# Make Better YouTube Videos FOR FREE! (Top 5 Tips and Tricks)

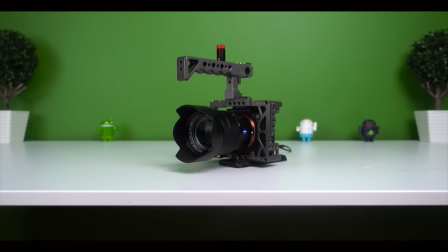Hey what's up guys this is Kevin the Tech Ninja and this video is going to be sort of a tutorial on how I make my videos look good.
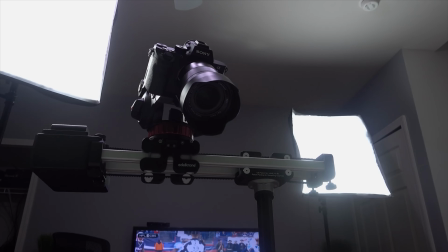But there are many things you can do to make something look good.
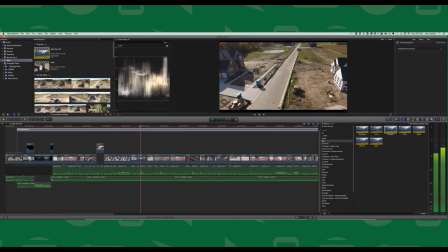Now I have the best videos in the world but this video was requested a lot and maybe you can learn some new tricks or some ways to make things go a little bit faster.
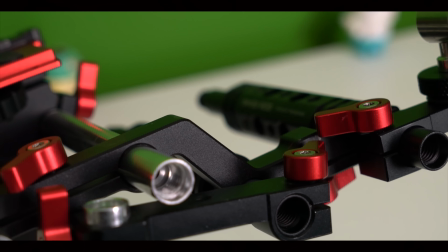Now, if you have questions about how my setup is, how I shoot, how I edit, then you can check out the video playlist down below.
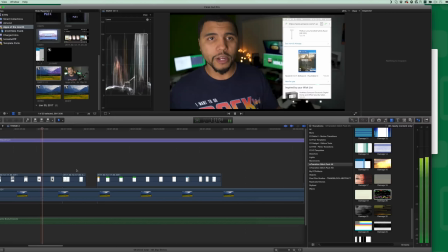But this video is how I color correct, edit B-roll, get nice thumbnails, and make things look smooth for my channel.
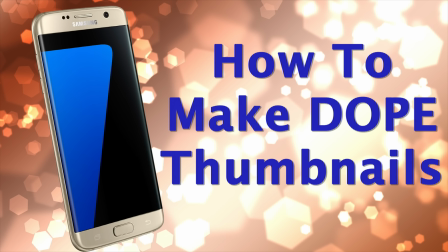So let's get into it. Number one, a thumbnail can make or break a video. I'm not a graphic guy, so a lot of times I need help with thumbnails.
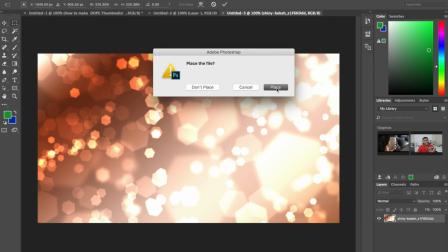I use a lot of people in the past to make my thumbnails like Fury Pixel and other great graphic designers.
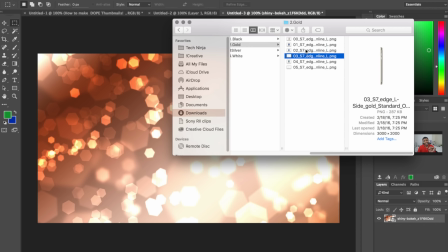But right now I want to give my homie Ossa from Tech Dynasty a shout out as he's been doing them right now.
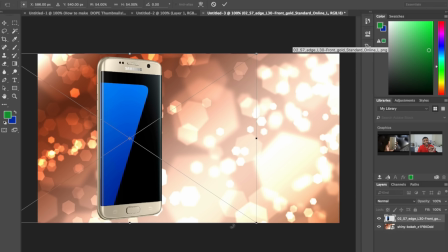I'll link him down below. But let's say you don't have the skills or you don't have an Ossa to help out.
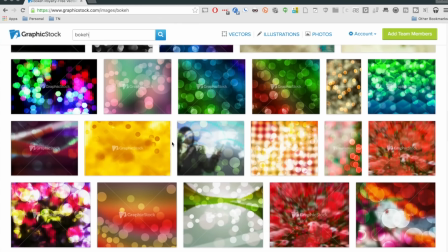You can download stock footage as your template, which I do often, then add some nice poppy text and you got yourself a pretty good looking thumbnail.
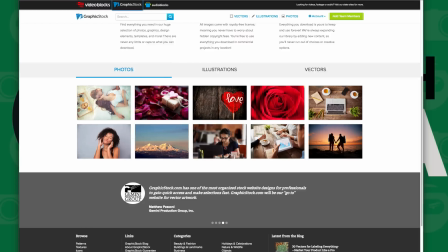Now if you need stock footage then graphicstock.com is here to fill that void and thanks to them for sponsoring this video.
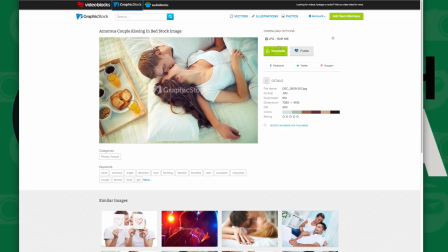Now, if you don't know what GraphicStock is, GraphicStock.com gives you access to the largest unlimited download library on the net.
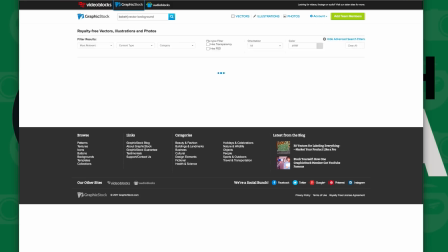You can get images, photos, and even vectors from them.
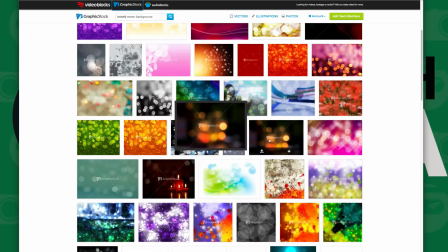This comes in handy if you're looking to create or update a website, make a thumbnail for your YouTube channel, or if you're a photographer looking for a stock image.
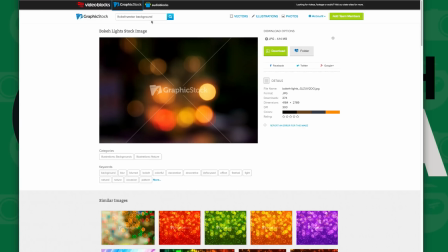Regardless on what you're trying to do, you do have over 300,000 items to choose from.
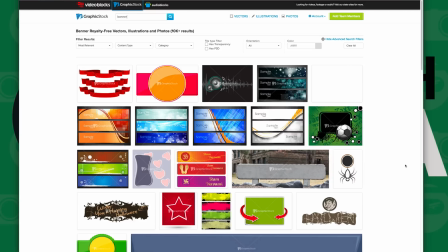It's 100% royalty-free guarantee, meaning you can use anything you download without without risk or copyright infringement.
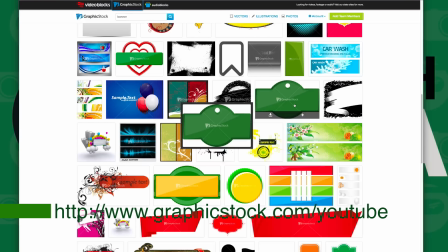Right now it's a seven day no risk free trial and this gives you access to 140 pieces of content, so get the downloading.
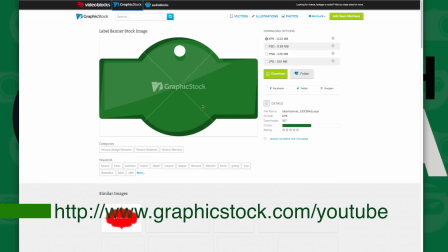You can sign up for the annual plan for $99.
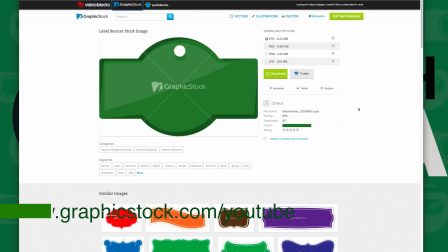Check out graphicstock.com for my link down below or go to graphicstock.com slash YouTube to take advantage of this offer.
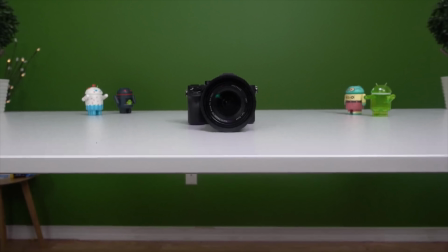Number two, when I shoot video, I shoot pretty flat. And the reason behind this is that it gives me some room to make adjustments to my image.
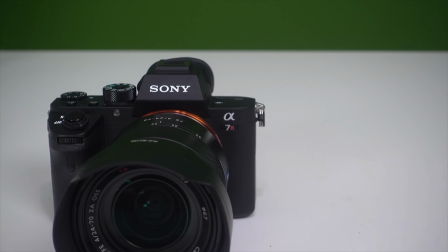Out of the camera on standard, the video looks overly contrasty, meaning my skin ends up looking orange, like our president.
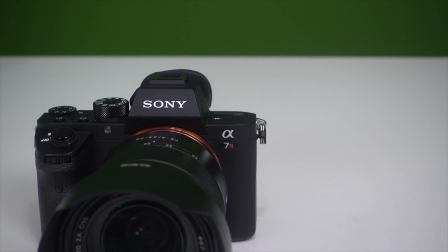And I don't like that. Not the president, but the orange.
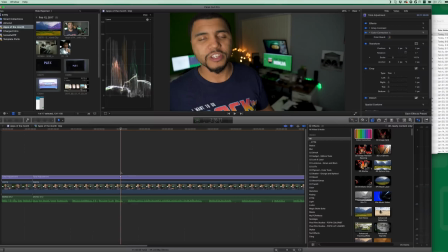So with a flatter profile, I gradually can color adjust, meaning I can simply add a little bit of contrast here and there.
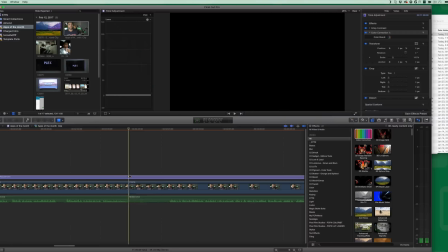And that contrast I adjust gives me the proper color.
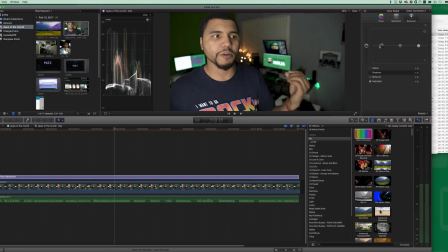I also adjust the highs and lows and mids using the vectorscope as my guide.
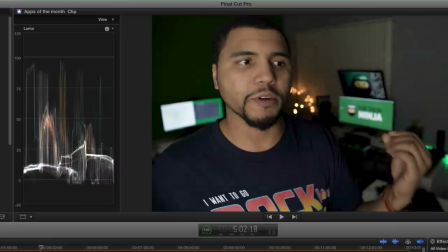I'll also link down below what a vectorscope is to explain that a little bit better, but basically it's the colors as the computer sees it.
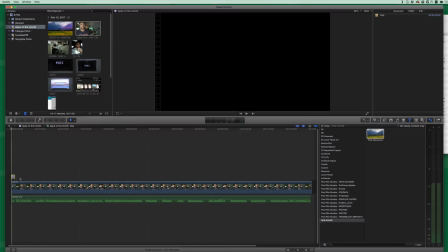Now once I find something I like, I apply an adjustment layer and that covers anything beneath it with that color grade. As of this video, Final Cut does not have adjustment layers, but I'll put a link down below to a company that actually made an adjustment layer for free.
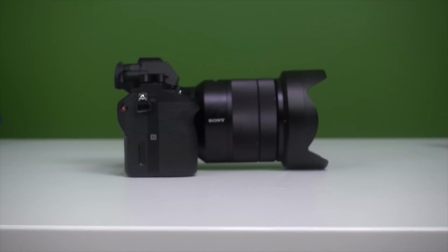Now not all cameras have flat profiles, but if you look at your camera and it has profiles,
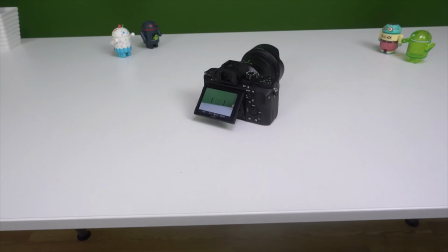find one that has something that looks a bit more washed out, something that doesn't have as much color,
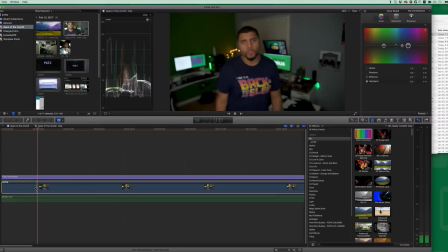and that'll be your best bet. Now once my image is color graded, I play the video and I cut out mistakes.
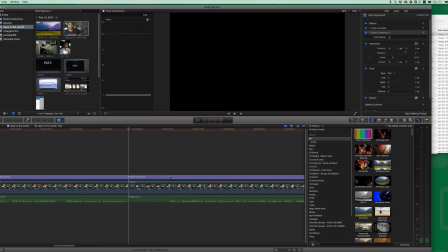Now here's a pro tip if you're editing a lot, you want to try to make the next clip behind the clip you're currently on a different size,
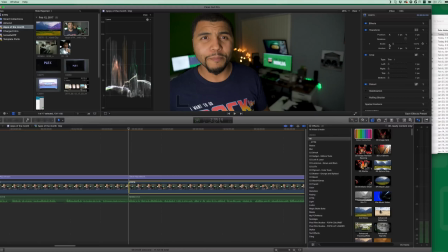maybe one to four percent, and that makes the jump cut less jarring. It's sort of a hidden trick that a lot of YouTubers do. So next time you watch your favorite YouTuber and they have A-Roll, watch that jump cut and watch how the frame sort of zooms in a little bit.
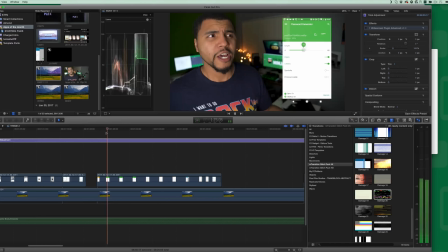Now once that is done, drop in some B-Roll and you are good to go.
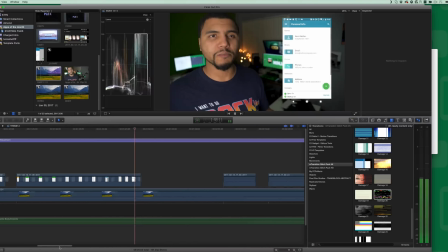Now I've discussed my B-Roll method before when shooting and I have that link down below, but color correcting after B-Rolling is the exact same process.
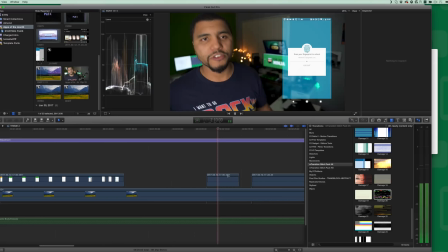Shoot as much B-Roll as possible because this can hide problems in your A-Roll.
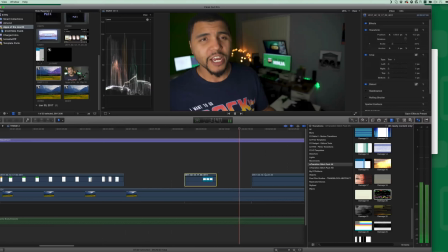If you're messing up a ton, you're doing a lot of jump cuts, throw B-Roll all over it and you can't even tell you're messing up. B-roll is really my number one mistake fixer.